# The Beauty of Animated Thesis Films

A bit of a jump from the last one,
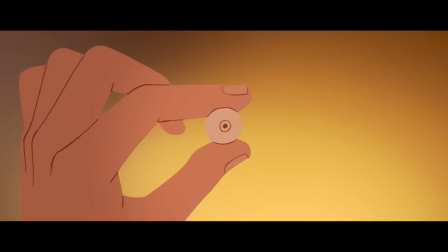[4:09]
Best Friend tells a gritty dystopian story about technological innovation and how striving for perfection can lead to some serious issues.
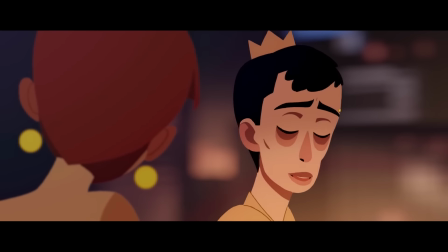[4:18]
Even in the first few seconds, hiding the colorful cast of characters for a moment amplified the shock of Arthur's situation, of being addicted to these AI friends.
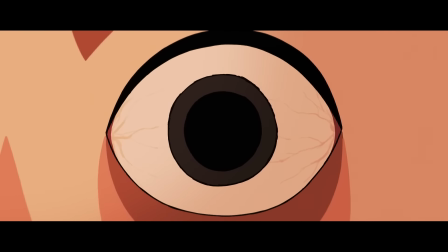[4:28]
Using eyedrops as a physical and medical representation ties it further into what we know contributes to a lot of addictions,
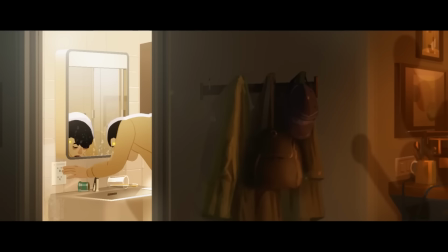[4:35]
and of course you can see it in his eyes. He's stuck in this cycle of not wanting to be alone without his perfect friends.
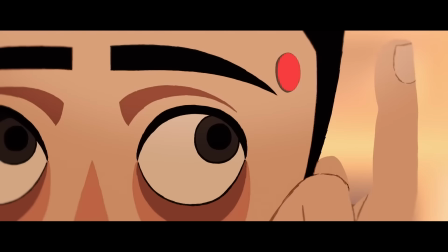[4:42]
Ugh, and I get so creeped out by him pausing everything just to recharge. It takes away from the humanity of a simple conversation or gathering.
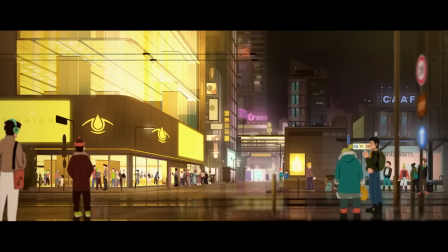[4:51]
The bright yellow visuals in contrast with all the grays and browns of the world around him really adds to the dystopian tone of it all.
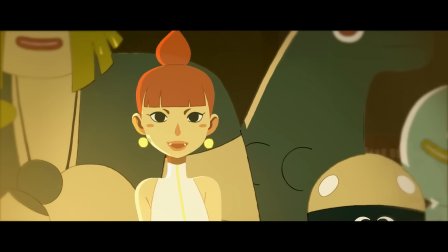[4:57]
And the guy who ends up ripping his best friend out of his head looking similar to him is just such a great parallel.
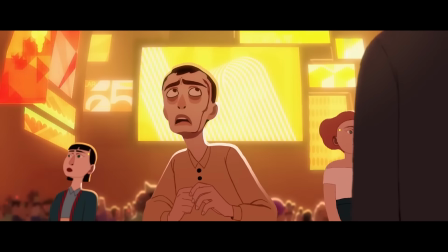[5:04]
The sound design as he makes his way out into this tree just for it all to blend together into this smear of color with the yellow
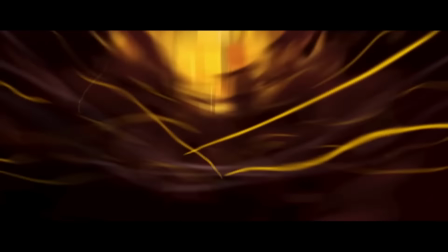[5:12]
tears welling up in his eyes provides this creative way to simulate anxiety that I haven't really seen done this way before.
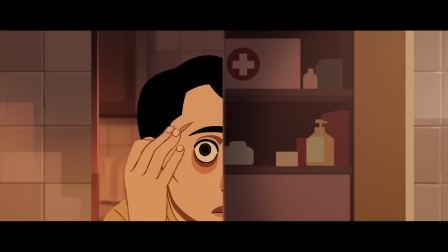[5:19]
And of course, the obscuring shot where he reveals that he didn't learn his lesson and caved in to buy another best friend.
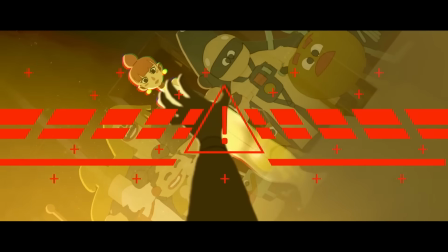[5:26]
It's chilling, and I think it sends a cautionary tale to the negative sides of AI and tech without some sort of regulation.
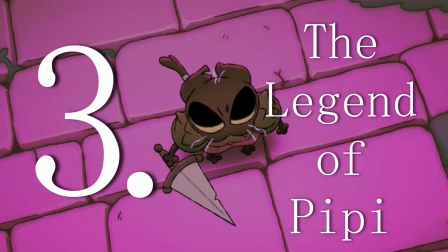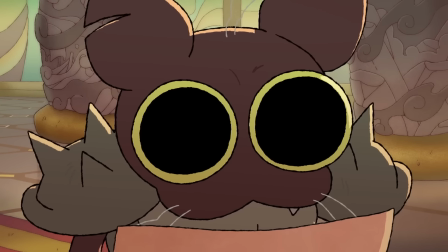[5:38]
I had to make sure this was a thesis film because I remember it just being some cool thing that an independent team created.
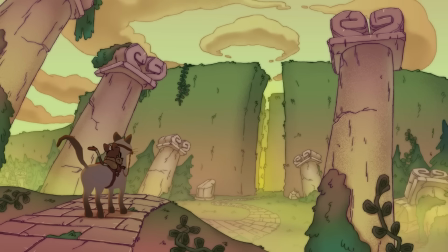[5:45]
I know plenty of people talked about The Legend of Pee-Pee. I didn't know it was pronounced like that in my YouTube animation video.
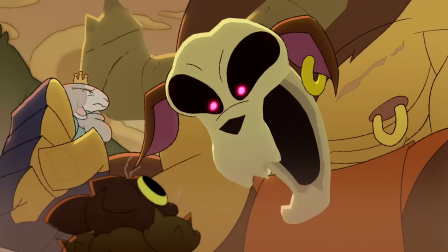[5:52]
Sorry. But I wanted to go more in-depth on it. There's so much technical work going on in this one.
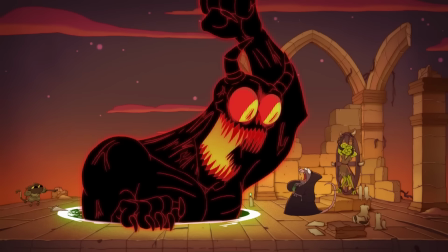[5:57]
It's got this interesting storybook intro, and the expression work is fantastic. There's CG elements like the cat horse and the minotaur's head.
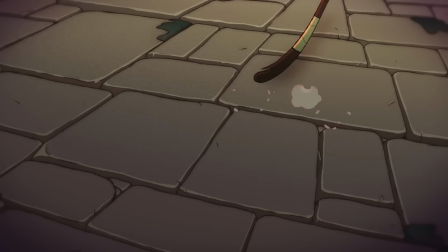[6:04]
And on top of that, just the 2D animation itself is fantastic.
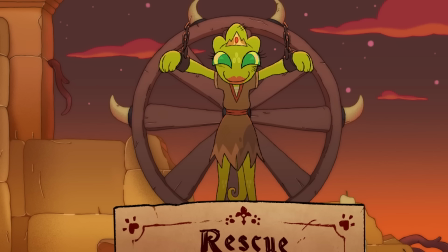[6:08]
The story is this super comedic take on the brave knight that saves the princess trope that has definitely been done before.
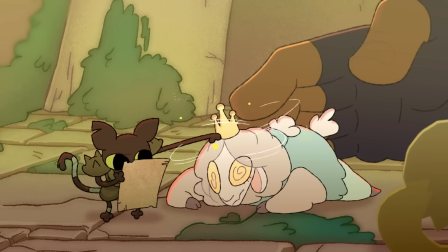[6:16]
But in this one, the comedy is so witty, and they get the timing down for the buildup before the punchline's just right.
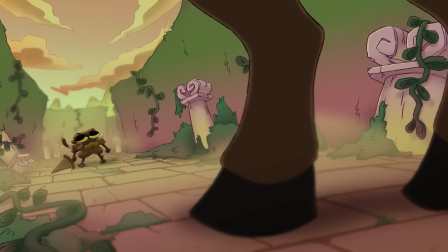[6:23]
And Pee-Pee is such a scraggly little guy, and his little pitter-patter footsteps are so funny every fucking time.
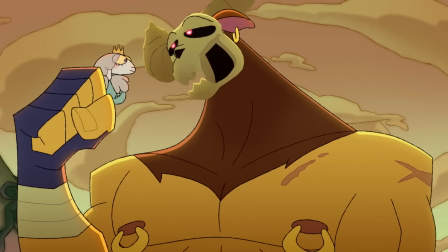[6:29]
There's a bunch of great character designs in this, and like I was getting at with the expression work, they compliment each other very well.
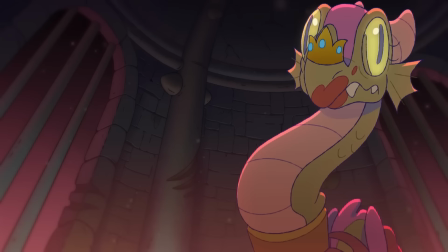[6:37]
I love the plot twist of the dragon ending up with the crown on, and Pee-Pee going, ah, I found the princess.
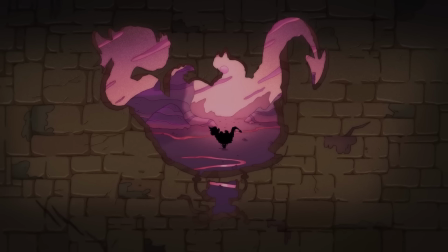[6:43]
I don't have a lot to say about it, because a lot of it is jokes, and it would be dumb for me to try to explain the jokes they made in the short.
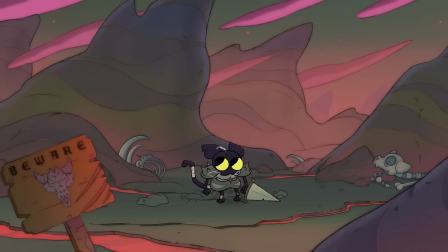[6:50]
I feel like a lot of thesis films I've seen are very dramatic, or, you know, heartfelt stories, but it's so fun to see a comedic piece given this much attention and quality.
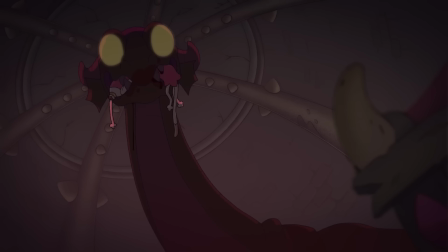[6:59]
Overall, it's very cool, and again, the animation is stellar.
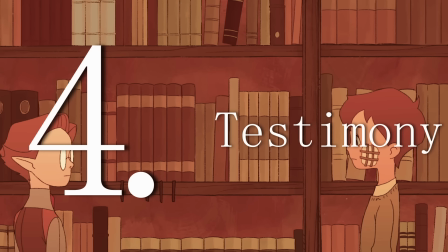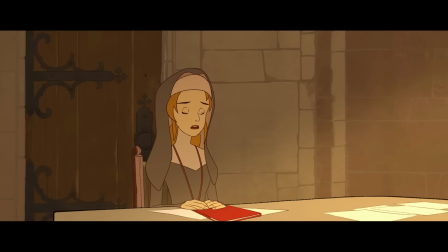[7:08]
Speaking of heartfelt, though, this one really focuses on this emotional coming-of-age story,
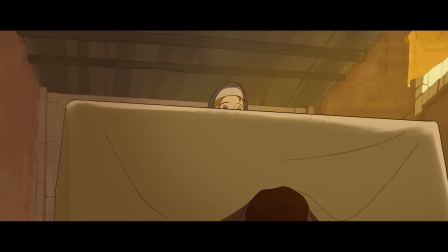[7:14]
but from the perspective of a different character. which is cool, and that's a viewpoint I don't see many people use.
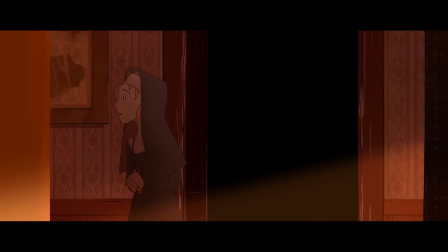[7:21]
It also allows this creative visualization of the story young Emil tells at the beginning.
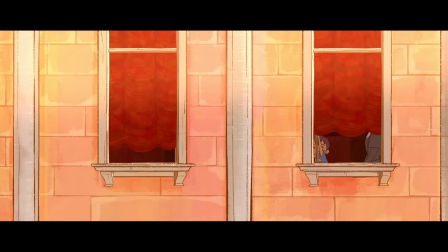[7:26]
This sets up the story of a lonely child who became friends with a vampire named Charlie. When discussed with a sister from the local monastery, he recounts his life with him.
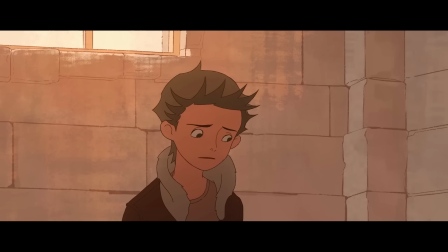[7:34]
As he ages, she discusses what this vampire means to him,
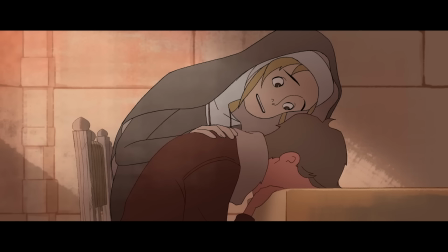[7:38]
trying to connect with him, believing it to be an imaginary friend or a symbol of his loneliness growing up.
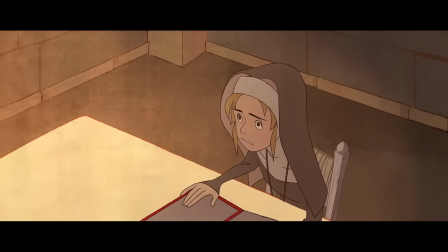[7:44]
It's the gentleness of the sister that really ties this story together, her never trying to fight him about this matter.
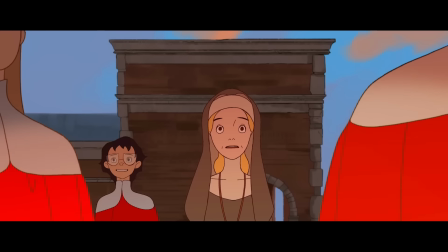[7:50]
In the end, Emil says on graduation day that he was going to meet with Charlie,
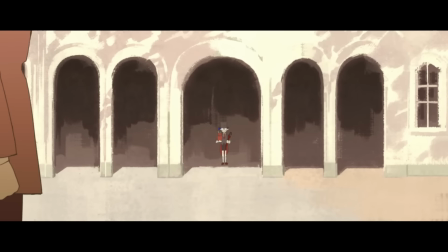[7:55]
and it remaining unseen is so clever, keeping up this veil that covers up Charlie's true nature.
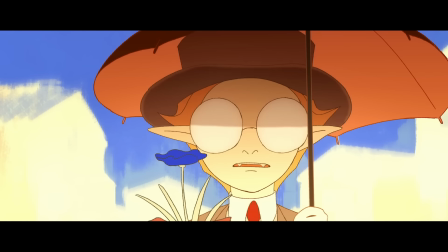[8:01]
We don't get to know if he's still a coping method for the difficult situations of his childhood, or if he's an actual vampire that helped Emil when he needed it.
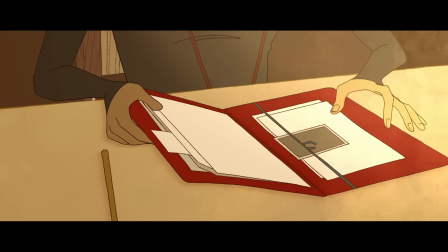[8:09]
The choice of lighting is a subtle way to help guide the story of his character, starting brighter with more yellow tones making up the room,
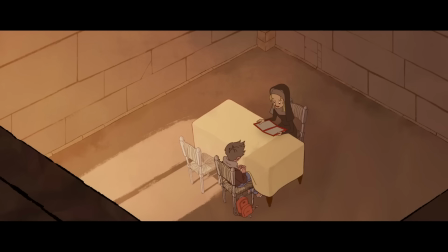[8:16]
then softening to a less direct sunlight showing the change in attitude, and then settling on the bright optimistic summer sun.
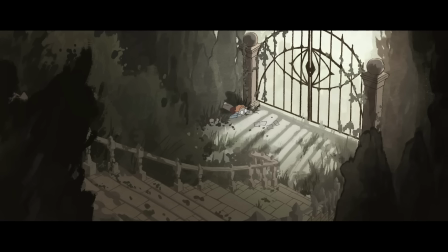[8:23]
It's beautiful, and the story structure is so unique.
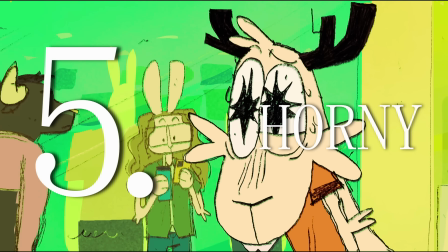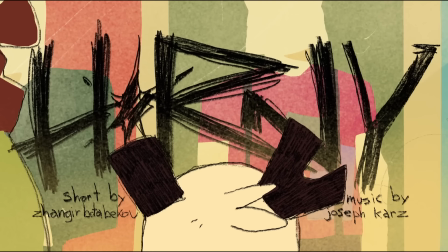[8:33]
I contemplated not talking about this one, but I feel like if I decided against it, it would go against the message of the piece.
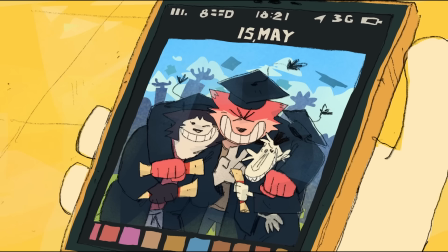[8:42]
This was the most recent one I've seen, and it's also the newest one on the list, which is cool. I'm glad these are still getting the recognition they deserve.
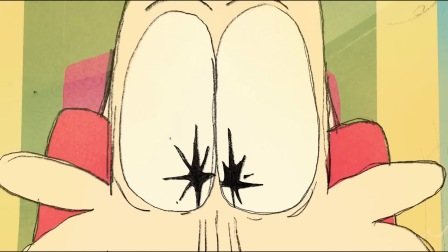[8:49]
The concept of this one is struggling with... PORN...
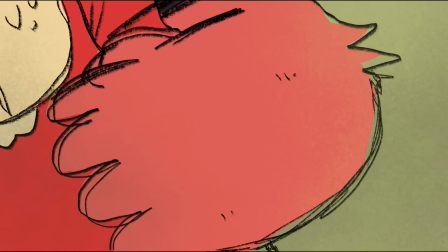[8:55]
No, it uses the anxiety and fears around sexual attraction
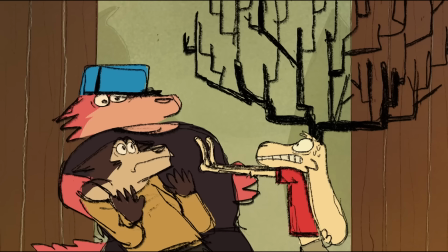[9:00]
to tell a very emotional story about acceptance and not feeling alone with your feelings.
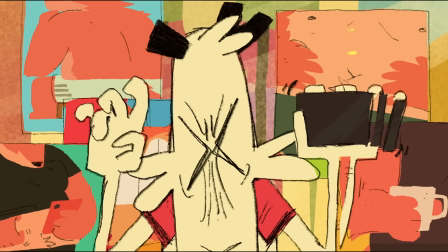[9:05]
And they do the thing where they use animal characters and concepts to deepen the impact of a very human story.
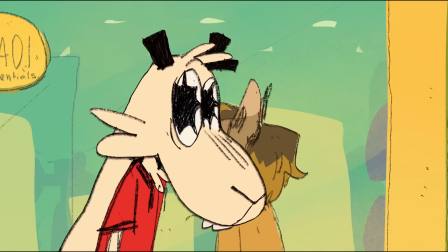[9:11]
Animation is a great place to experiment with concepts like this because you can show alternative ways to talk about certain ideas and issues.
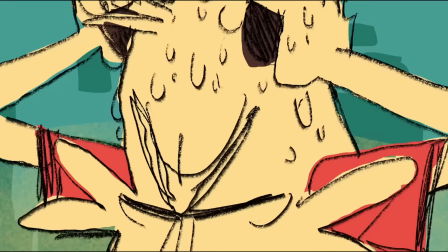[9:18]
A big trend I've seen in animation recently is a general visualization of anxiety,
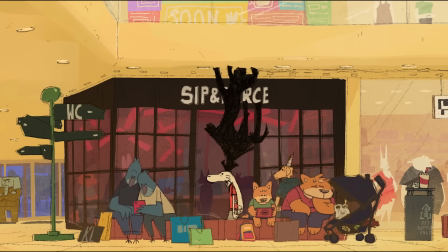[9:23]
and I'm so glad that it's getting more and more representation because it's reassuring that, just like in this short, you're not alone with your feelings.
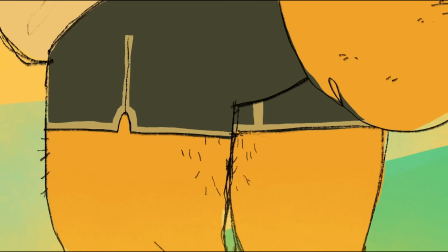[9:32]
Also, the character designs are super varied, and there's a lot of different body types in this which a lot of films and shows relating to sex don't usually have.
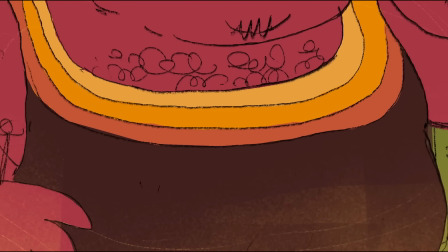[9:41]
Certain choices that they make with the music track helps shape the story, and the chaotic percussion that represents the horniness in the short is fantastic.
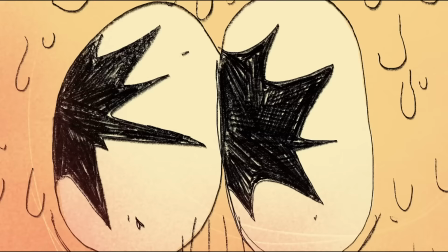[9:49]
Because while it may be wild and different from the calm back track that's playing, it's still music.
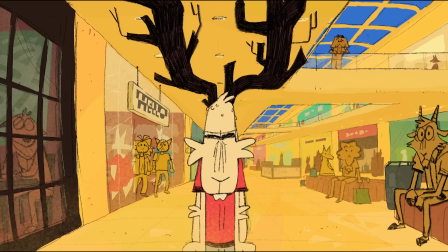[9:55]
I also love that his method of dealing with the stress of it fades over time,
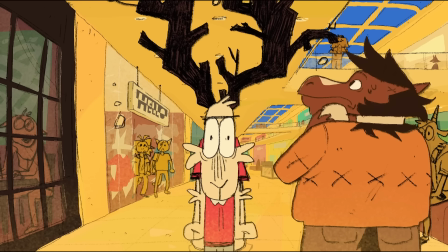[10:00]
because sometimes you can't just take a deep breath and have everything turn out okay.
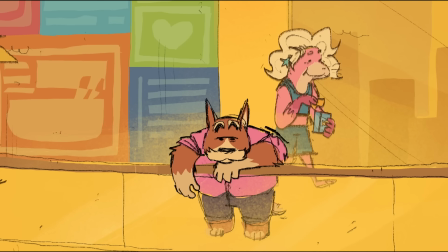[10:05]
Sometimes you need reassurance. I also love that the out-of-control growth of the main character's antlers isn't necessarily tied to his attraction,
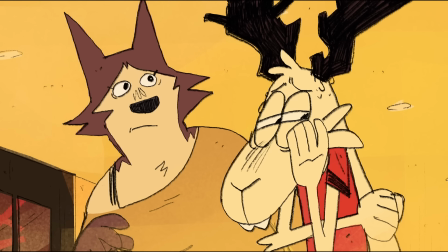[10:14]
and more so likely tied to his guilt and shame of feeling that way.
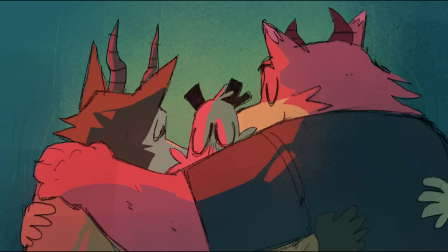[10:18]
And this scene where his friends show him he's valid in his feelings and the big hug, ah, it's so cute.
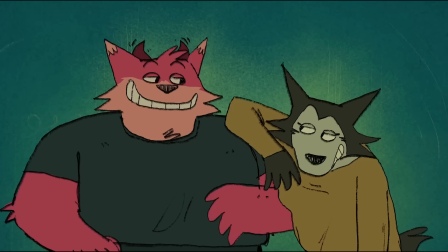[10:24]
This one's great, I think a lot more people should make stuff like this despite how crass it may seem.
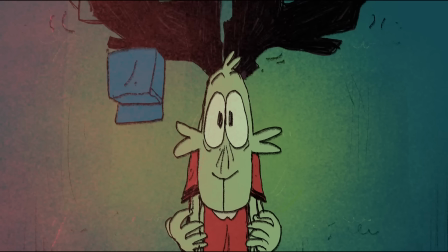[10:30]
It's important.
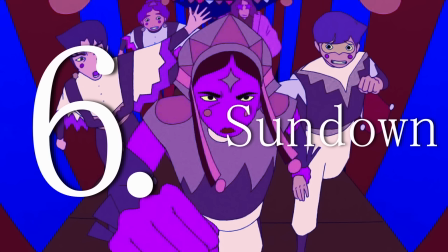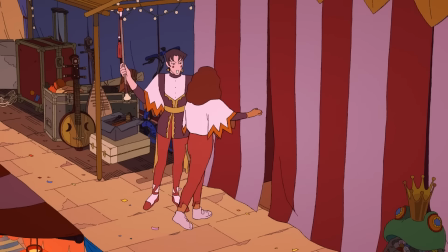[10:37]
A story of a performing team struggling to cope with one member going missing right before a big show.
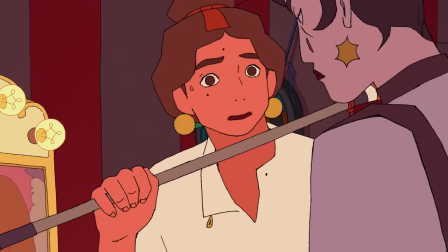[10:43]
It's so simple yet so captivating. This one really stood out to me in two ways. The visuals are astounding.
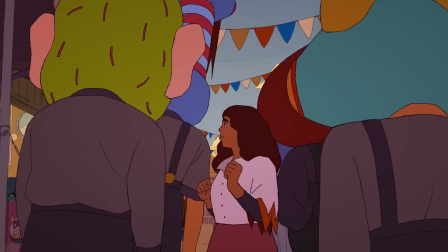[10:49]
The color work with all the bright festival colors blending so well with the sunset lighting they chose for it is great.
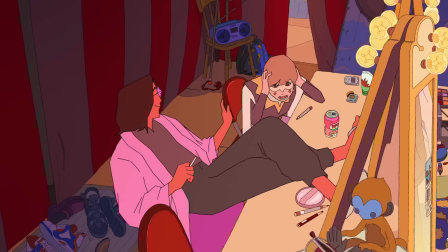[10:55]
The character designs are distinct and they really show their personalities, which brings me to number two.
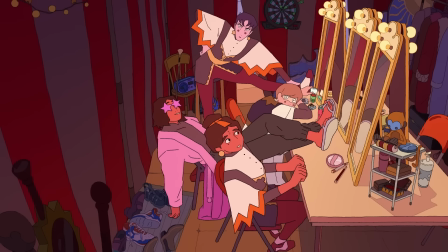[11:01]
The characters are so good. In this short, they took exactly four and a half minutes to set up five different characters and how they all treat the same situations.
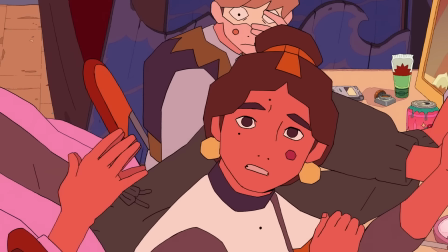[11:10]
The last guy isn't showing up? Well, we've got to find him. Ah, he'll show. Does no one care?
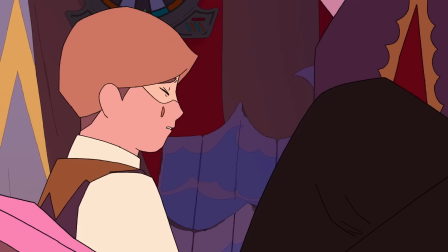[11:16]
He better be here. I can't do this. And they keep this up in both the writing and the animation.
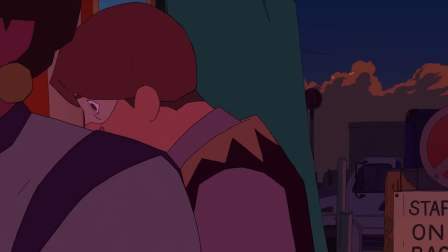[11:23]
The argument scene they have right before their big performance is a great example of this, with their expressions popping in and out of frame.
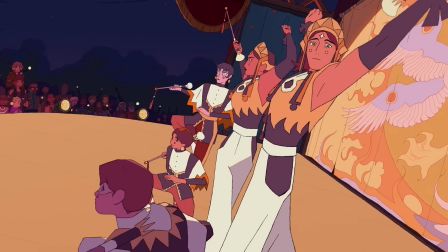[11:31]
But the reaction to the mystery character, Sasha, showing up in the last second is fantastic.
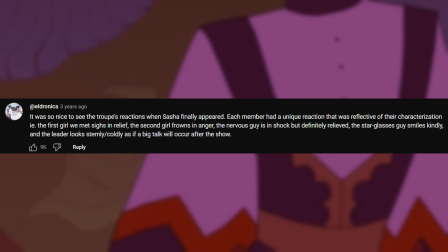[11:37]
I need to shout out the A comment made by ateldronica, because they made me go back and really pay attention to the facial expressions in the entire film.
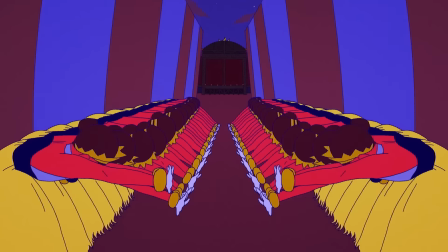[11:45]
I kept coming back to this one as one of the shorts to include in this video, and I think I made the right call.
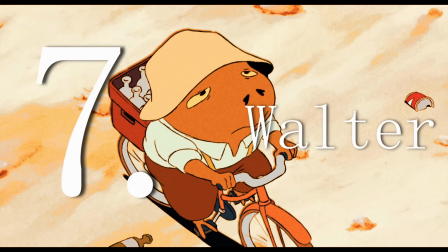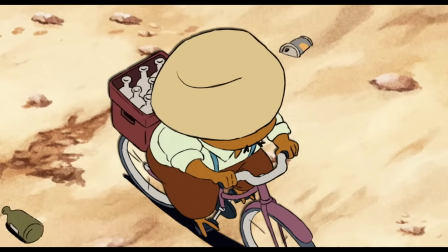[11:57]
Studio Ghibli, watch out. This little frogman's coming for you. This one's just so pretty.
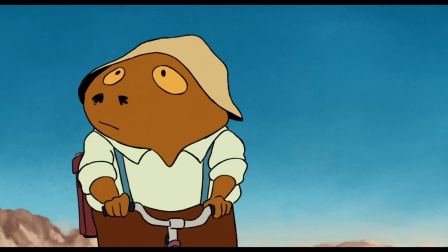[12:03]
It's animated in a similar style to a lot of old anime, and I adore it.
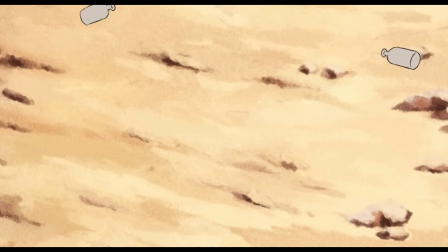[12:07]
Plus, this little guy is adorable. Chonky little dude with his tiny mustache and suspenders?
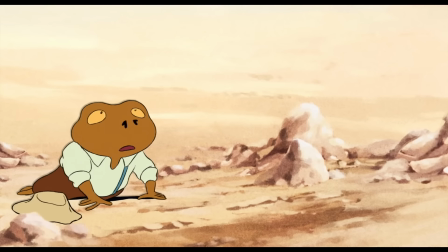[12:14]
It's fucking peak design.